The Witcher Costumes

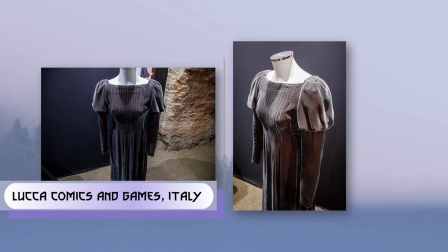Here's Tim's design for the costume. The dress is made from a shot gray silk velvet with a bit of purple for punch.
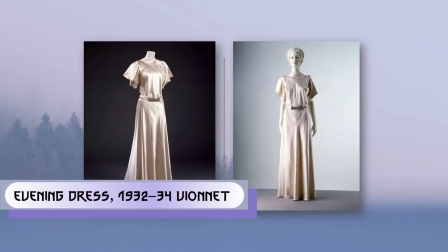The silhouette is a callback to the style of evening gowns like this Madeleine Vionnet
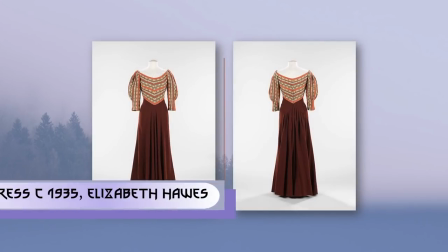gown and this one by American designer Elizabeth Hawes who used similar design techniques.
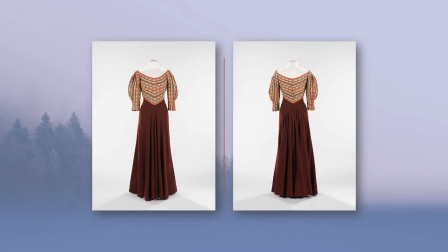Both of these dresses are from the Met.
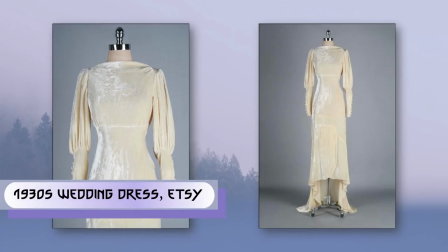This 1930s ivory silk velvet dress with its medieval influence is evocative of the silhouette of the 1930s.
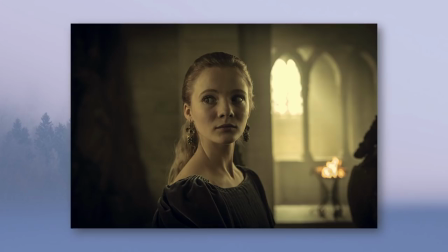In this close-up you see that the fullness of the dress is pleated along the bodice and the sleeves drawn in at the shoulders with some tight cartridge pleats.
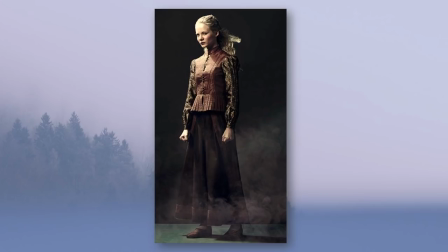Ciri's travel outfit is a brocade doublet and split skirt trimmed with wide bands of contrasting fabric. The exhibit plaque reads that the skirt is actually a wide culotte pant allowing for free movement as she faces her long journey to survive.
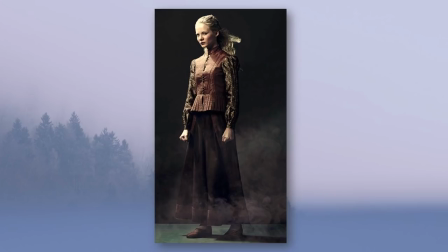The costume is functional but still pretty enough for a princess. In this image you can see the construction details of the doublet.
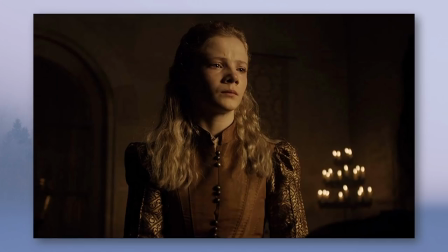Contrasting brocade sleeves tapered into a pin tuck detail and set into a tailored bronze bodice with a flat pleated peplum. The doublet is fastened at the center front with a row of metallic buttons.
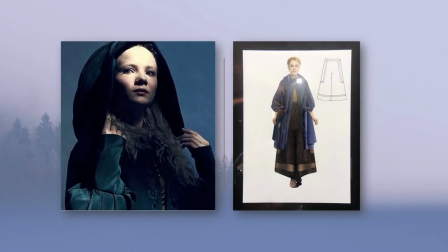Here is Tim's design of Ciri's blue cloak, an outer garment that she wears for the remainder of the season.
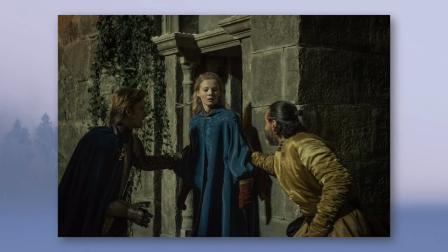The plaque from the exhibit reads that the hooded sleeve cloak helps conceal her identity as Princess Sorella. A pleated swirling detail added to the back of the cloak gives it a personal touch of the beauty and otherworldly character that is Tziri.
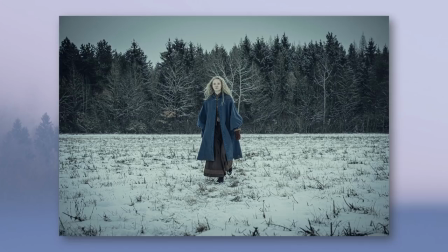The blue cloak also gives Tziri a sort of an Alice in Wonderland type quality. Tim tells me that there was an intention to create this look for Tziri, to set her slightly apart from everyone else and convey the kind of confused wonder
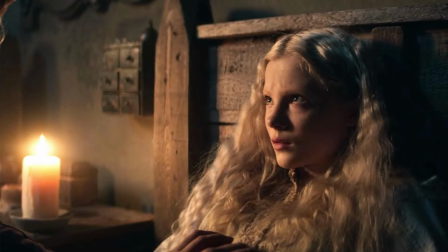that she experiences during the season to this world that is alien to her.
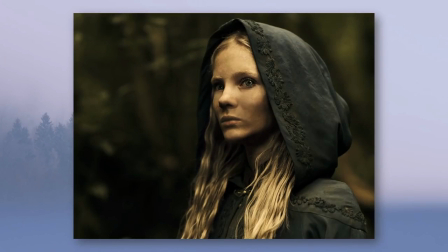Here's a close-up of the delicate tone-on-tone sous-tache embroidery trimming the hood, shoulders, and the front of the cape.
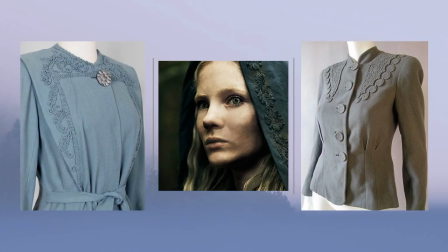This is a similar technique that we see here on two vintage garments from the 1940s.
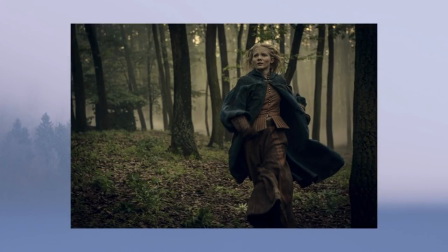Despite Siri having one costume to carry her throughout the season,
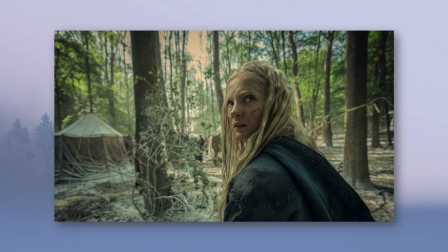Siri's runaway look has 12 repeats according to Tim, which are at various stages of distress during her journey.
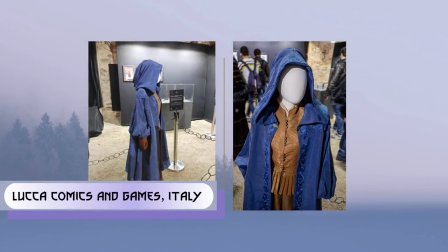And you can see how much brighter her costume is in real life. Tim said, I tried to pump up the color as much as possible especially as once through breakdown and with use of filters which darkened and desaturated color about 40% is lost in some scenes.
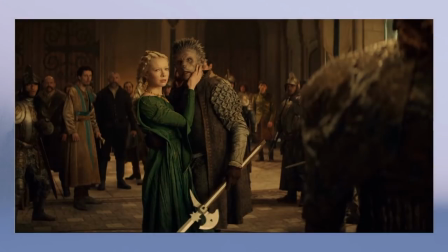Princess Pavetta is the daughter of Queen Calanthe and the mother of Ciri. Pavetta only appears in episode 7 in a flashback sequence wearing this dress. Tim says that Pavetta's dress had to be special. It was already described as emerald green.
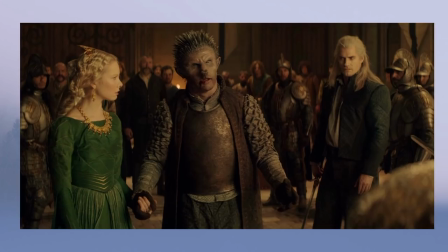The fact that she is defiant of Calanthe's wishes as to whom she marries and then takes center stage when the action kicks off meant she had to be the focal point in the scene. The swirling cut of both the bodice and sleeve heads of the dress were a subtle indication of her powers.
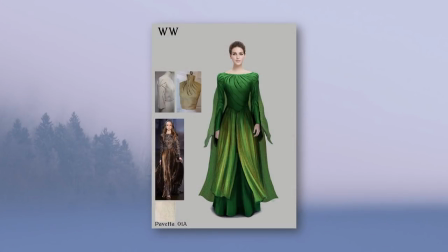Here's Tim's design along with some inspiration from designers Ralph and Russo.
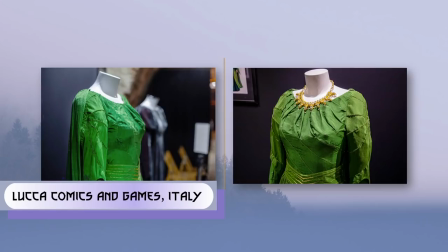The plot from the exhibit states that the dress is cut to give a swirling effect
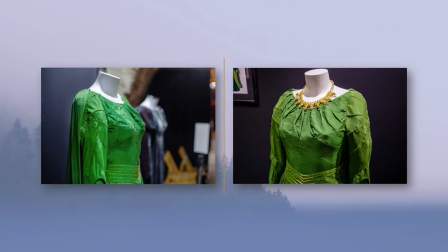over the bodice and sleeves and is embroidered with fine golden thread to catch the light. Its over skirts of fine golden veined silk intend to give it a floating effect when caught by a breeze.
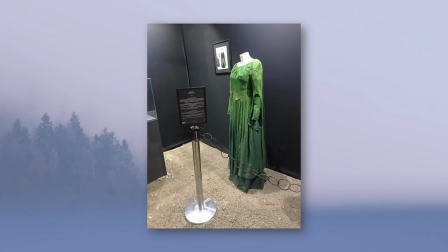To add depth, the dress has a gentle ombre of darker green tones added to the hems of both the skirt and sleeves.